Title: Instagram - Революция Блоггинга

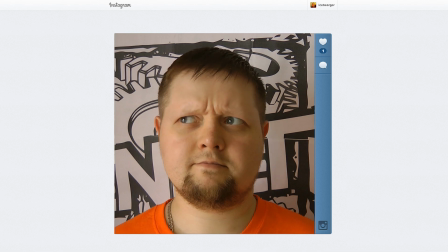0:18 Здарова, я Айсбергер и это неожиданный выпуск про инстаграм и видео в нем.
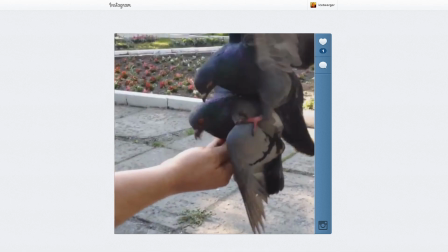0:23 Все знают, что очередное обновление клиенты этой социальной сети позволило публиковать и смотреть видеоклипчики.
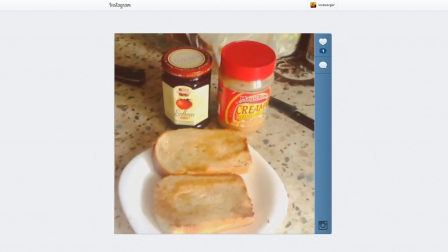0:28 Раньше народ снимал на фото, как кушает, что купил и что вокруг. Теперь для этого есть целых 15 секунд видео со звуком.
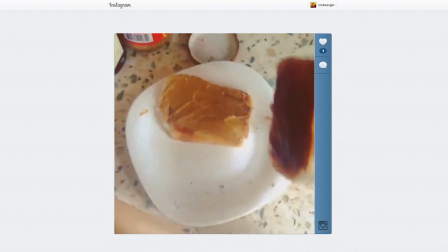0:35 Раньше блогеры мерились инстаграммками и подписунами. Теперь можно делать микровлоги. Ненавижу это слово. Влог. Правда, на этом нельзя заработать денег. И это отобьет у многих жадных блогеров желание делать инстаграмки.
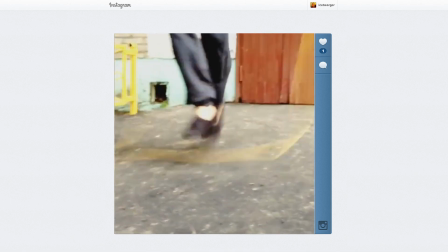0:47 По-моему, это плюс. У талантливых людей, то есть у вас, есть шанс. Теперь каждая ленивая жопа может сделать что-то действительно крутое и уже не прокатит.
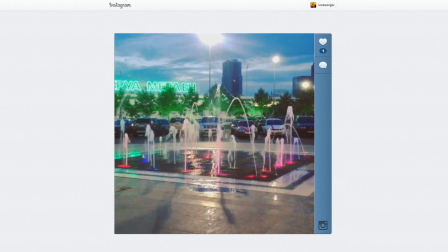0:56 У меня камеры нет, у меня компьютер слабый или я не умею монтировать. На последнем пункте мы немного остановимся.
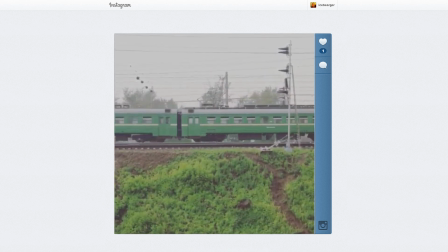1:02 Чуть позже. Пока инстаграм не монетизировался, это очень удачная площадка для чистого, незамаранного творчества.
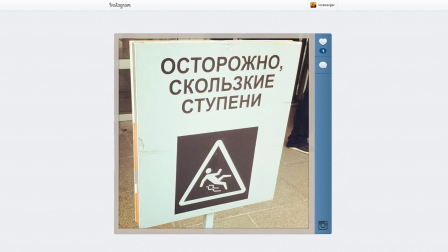1:08 Но это социальная сеть. Обычно в инстаграм мы смотрим фотки своих друзей и знакомых, но в последнее время все чаще подписываются просто на интересных людей и даже блогеров.
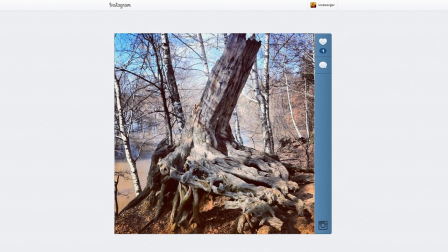1:17 В фотографии тоже может спрятаться маленькая история. А тут еще эти фильтры...
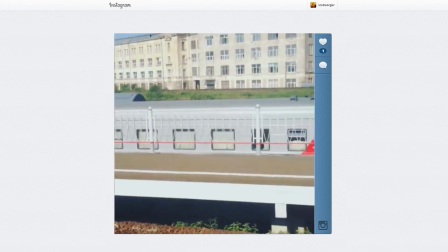1:22 Ммм... Ну так вот. Видео теперь открывает совершенно иные возможности. Это не замена фотографии.
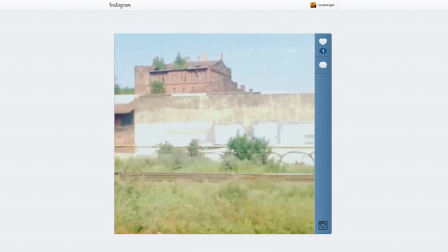1:27 Это еще один мир в движении, звуке, образах. Конечно, это не изобретение Инстаграма.
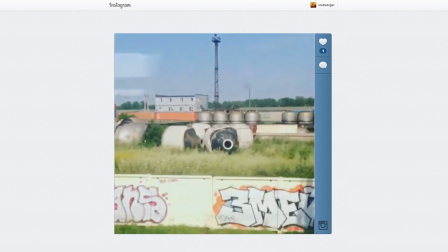1:33 Короткие видюхи. Однако они появились очень вовремя. Видеороликов в сети пока совсем чуть-чуть.
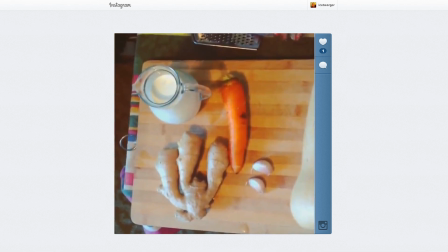1:38 Но есть довольно оригинальные и забавные. 15 секунд видео это так мало, и в то же время очень много.
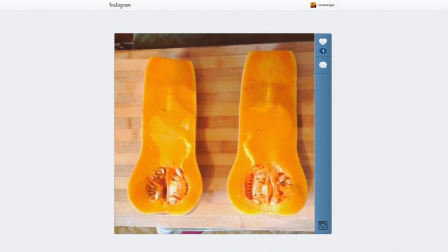1:44 Это как твиттер, будь короток, но ярок в своих мыслях. Ммм, я что-то забыл.
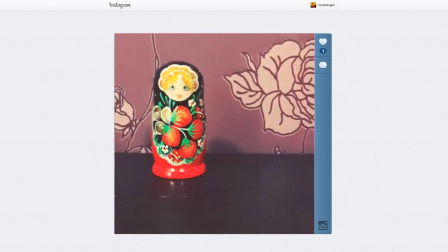1:50 Ну да, это же урок, значит я вас должен чему-то научить. Инстаграм записывает видео только пока вы держите палец на кнопке.
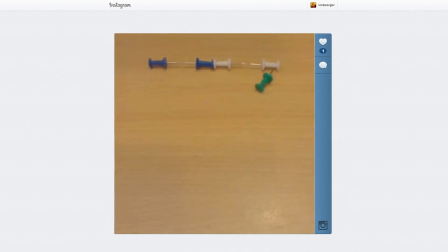1:57 Благодаря этому можно снимать микроэпизоды своего мини-фильма. Тут же их озвучивать, комментируя.
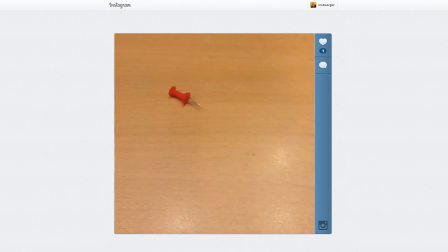2:02 И вот в этот самый момент к нам на помощь приходит монтаж. В итоге у вас должен получиться самый настоящий фильмчик.
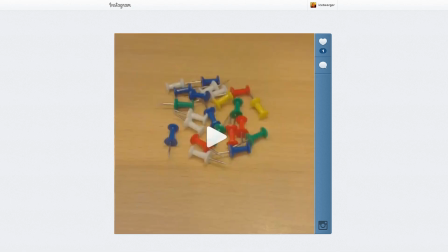2:09 Тогда почему бы не снять его по-киношному? Вот хороший пример. Лего-поезд. Состав крупным планом.
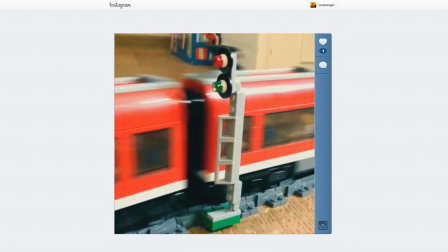2:15 Поезд въезжает в кадр и выезжает из него. Любое действие в кадре должно иметь логическое начало и конец.
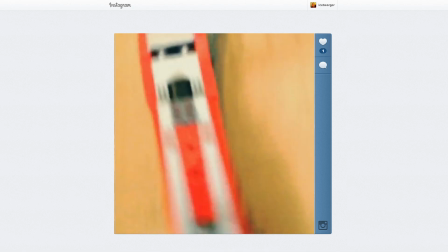2:20 В каждом кадре. Следующий план поезд сверху. Просто мчится и стремительно уносится прочь.
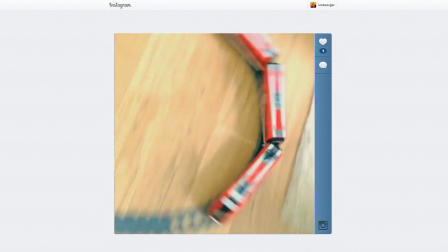2:26 И еще один план с отъездом. Сначала поезд крупно, а затем история завершается демонстрацией, что поезд носится по замкнутому кругу.
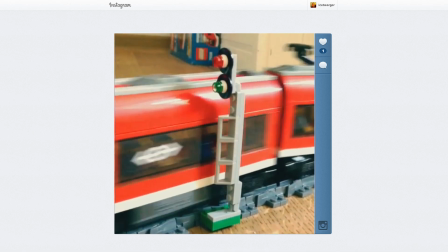2:34 Бедняга. Малюсенькое видео и небольшая история. Это все, что нужно. Какие планы будут сочетаться лучше всего?
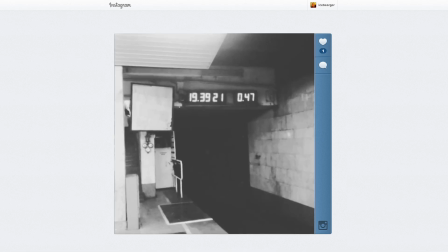2:40 Те, которые монтируются между собой по принципам монтажа. Если не углубляться в дебри, то приемы такие.
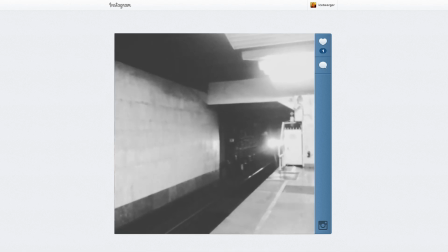2:46 Вы снимаете по порядку, поэтому последовательности планов должны отличаться по крупности.
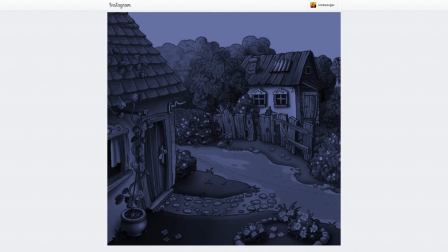2:50 То есть, если сначала у вас общий план, то следующий должен оказаться более крупным. Покажите деталь.
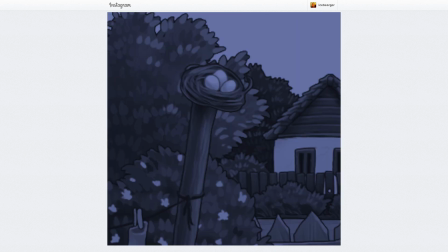2:56 Два плана подряд одинаковой крупности могут сочетаться между собой, но не всегда.
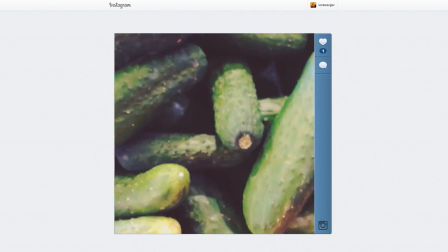3:01 Есть такой художественный прием, когда все планы крупные, выглядят более эмоционально.
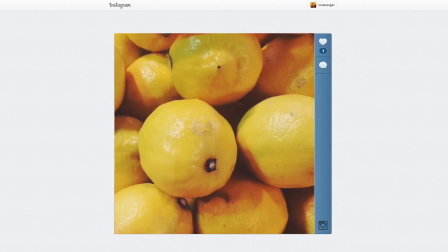3:05 Вас сразу забрасывают в пучину происходящего, не показывают, что вокруг. Если перевести это в слова, то дождь ловлю осторожно рукою,
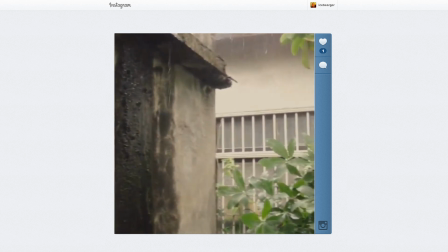3:14 капли рвутся в дом и стучат по крышам, ливень настигнет, лишь если я захочу.
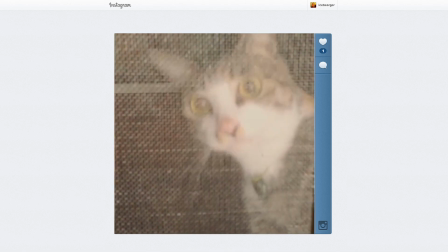3:20 Мяу. Видео в инстаграм квадратное.
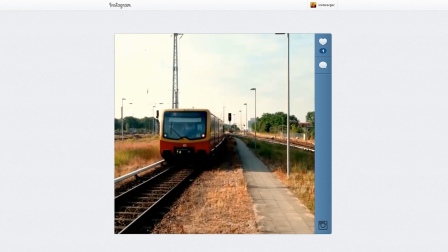3:23 Вот незадача, обычно-то оно прямоугольное, но вы наверняка уже привыкли делать квадратные фотки, поэтому быстро освоите квадратное видео.
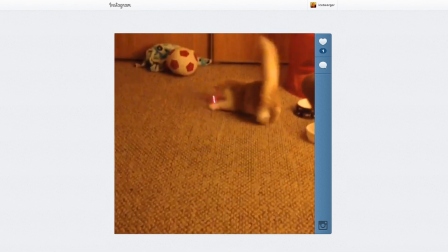3:30 Так как кадрировать потом невозможно, все происходит в реальном времени, поэтому предлагаю кадр выстраивать вот такими способами.
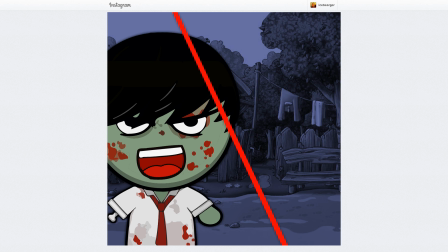3:37 Мысленно делим кадр вот такой линией на две части. Есть два варианта. Этот и вот этот.
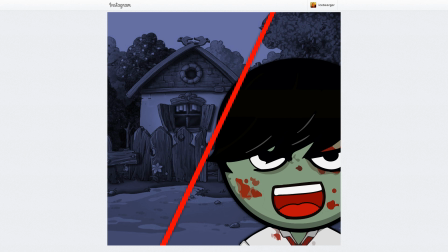3:43 И теперь главное действующее лицо или объект, это можете быть вы или другой человек, или кот, или предмет, помещаем в одну из долей.
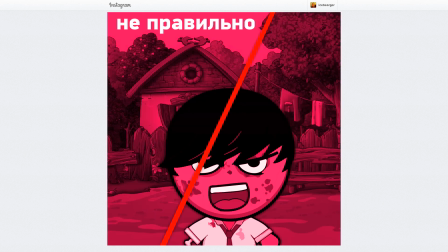3:52 Старайтесь максимально разместить объект именно в этой доле. Не вылезайте за границу.
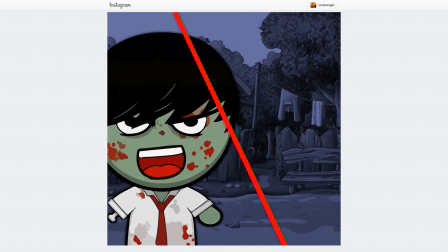3:56 И теперь при съемке планов чередуйте. То герой в одной доле, то главный объект в другой.
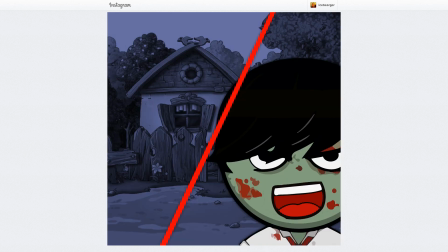4:01 Потом можно перейти через какой-то крупный план и снова герой в одной доле. Затем еще один важный объект в другой.
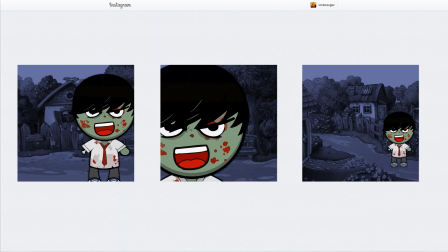4:07 Вот набор схем, которые наверняка будут выглядеть в вашем ролике гармонично.
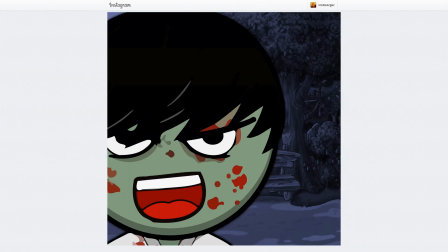4:12 Первый вариант — средний план персонажа, затем крупный, ну и завершаем сценку общим.
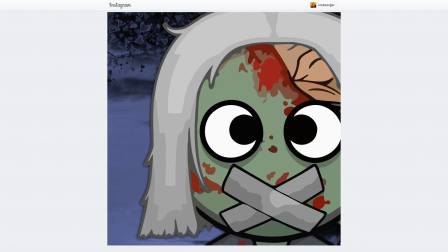4:17 Второй вариант — начинаем с крупного плана, чтобы заинтриговать. Затем средний, затем макроплан.
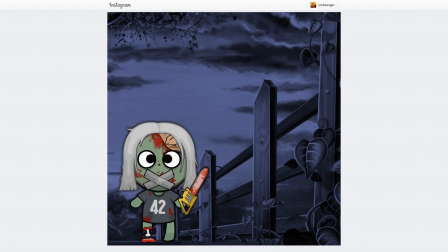4:23 Неожиданно, не правда ли? И завершим общим, где покажем всю сцену целиком.